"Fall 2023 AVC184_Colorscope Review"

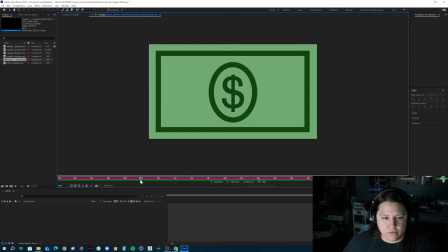I think I would remove green and money, help and I would remove the dollar once you say money, and then health. You could bring in the heart with the emotions on it, like the face that's on it.
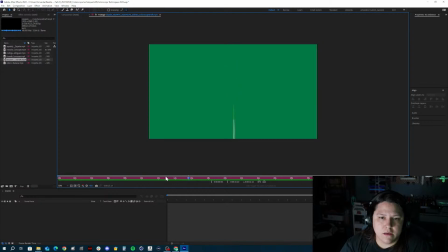Greens is the lucky color in Chinese culture. It is a symbol of wealth.
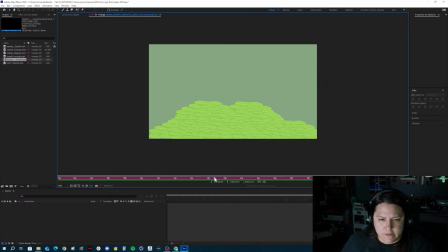And then this part here, the kind of like throughout the video, what I'm seeing is like too fast of a scaling, too fast of the transitions. So you can slow those transitions down a bit. We're not trying to hide too much stuff right now.
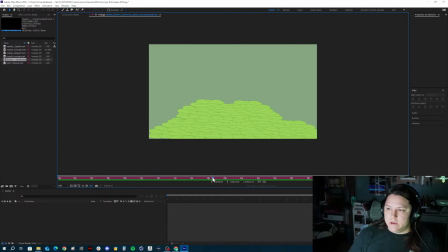You do those fast cuts to switch to different shaped objects, but we're not doing that. And so since you're scaling it up, like having it be on screen a little bit longer
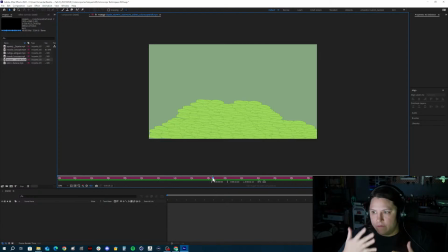gives a nice pace to the video. So it's like, you say something and then a transition happens and then you say the rest of it.
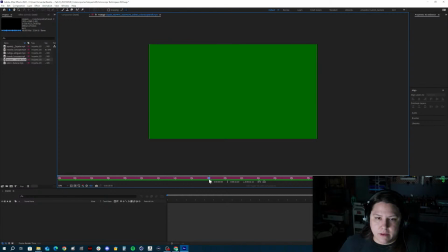So you don't have to speed through it super fast. And to slow it down so we can appreciate like what you've done in the video.
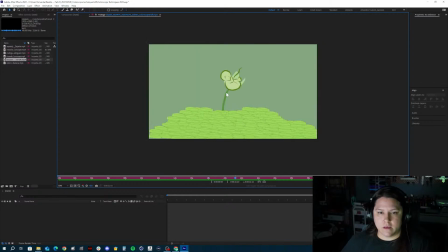Symbol of wealth, rebirth, fertility. green is also the color of jade.
If you're right here, you can have this scale in, but if you say green is also the color of jade,
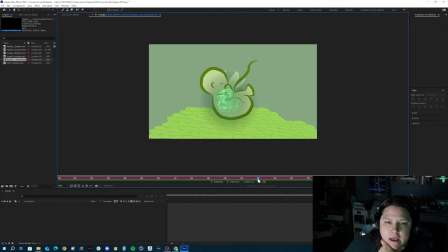I would have this fully opaque and not transparent at all, like when it's already covering up, like you're changing the transparency and the scale at the same time so that it comes in the scene fully transparent like this, and then you won't get like this weird flashing that's coming on.
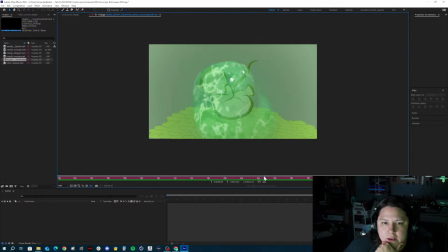You want it full opaque right about here, like it's your opacity is at 100% and it's covering up the baby at that point, and then it's just on screen and it can do that bounce up and then come down.
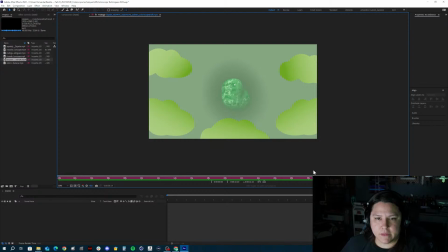So just move those opacity keyframes up.
Known as the stone of heaven.
The stone of heaven. Okay, cool. And then I would just extend the PNG sequence so that it doesn't just cut off right here,
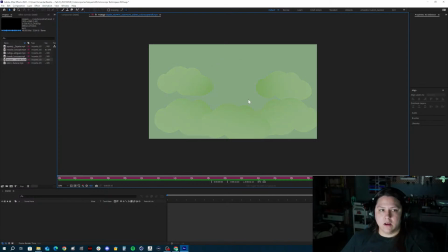because what happens is it just disappears because the layer got cut off there. And so I would make that change to that as well. Extend that layer all the way through the comp. And then, yeah, cool.
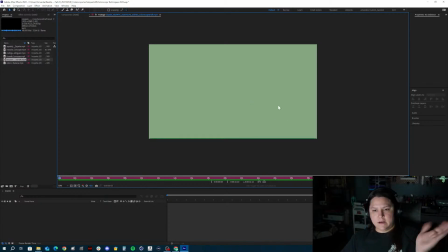That was on the end title card was on there long enough. That was good.
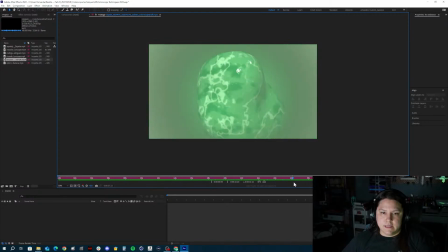Good start in here, Jade. A few changes and stuff, but easy changes to get done by Thursday. By Thursday's class. So good first draft on this. All right, you guys.
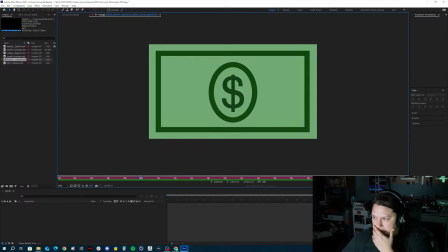So I've gone through everyone's color scopes so far.
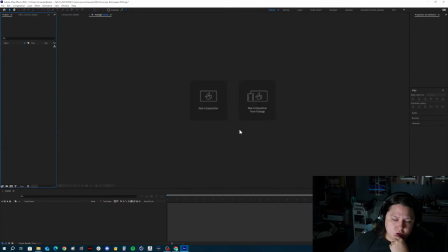Let's do a couple background things. I know last time I had some, like, I kind of was messing around with turbulent noise, and that wasn't the one I needed.
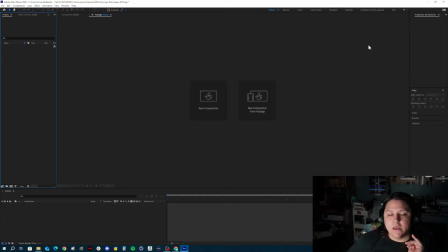After class I got off and I started looking through the effects, and it was fractal noise was the effect I was looking for. And so we're going to use that to create a few things. We're going to also use a couple different techniques to create some different looking backgrounds for your reels, right?
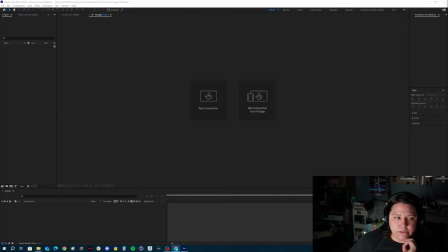For your title card in your reel, if you don't want to just use a video with a blur over top of it. And I think that this will be cool for you guys to just know how to, like, learn to experiment with
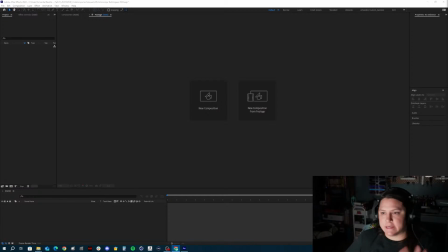different effects, or with the same effect and get different variations to it. So let me kind of just go down here.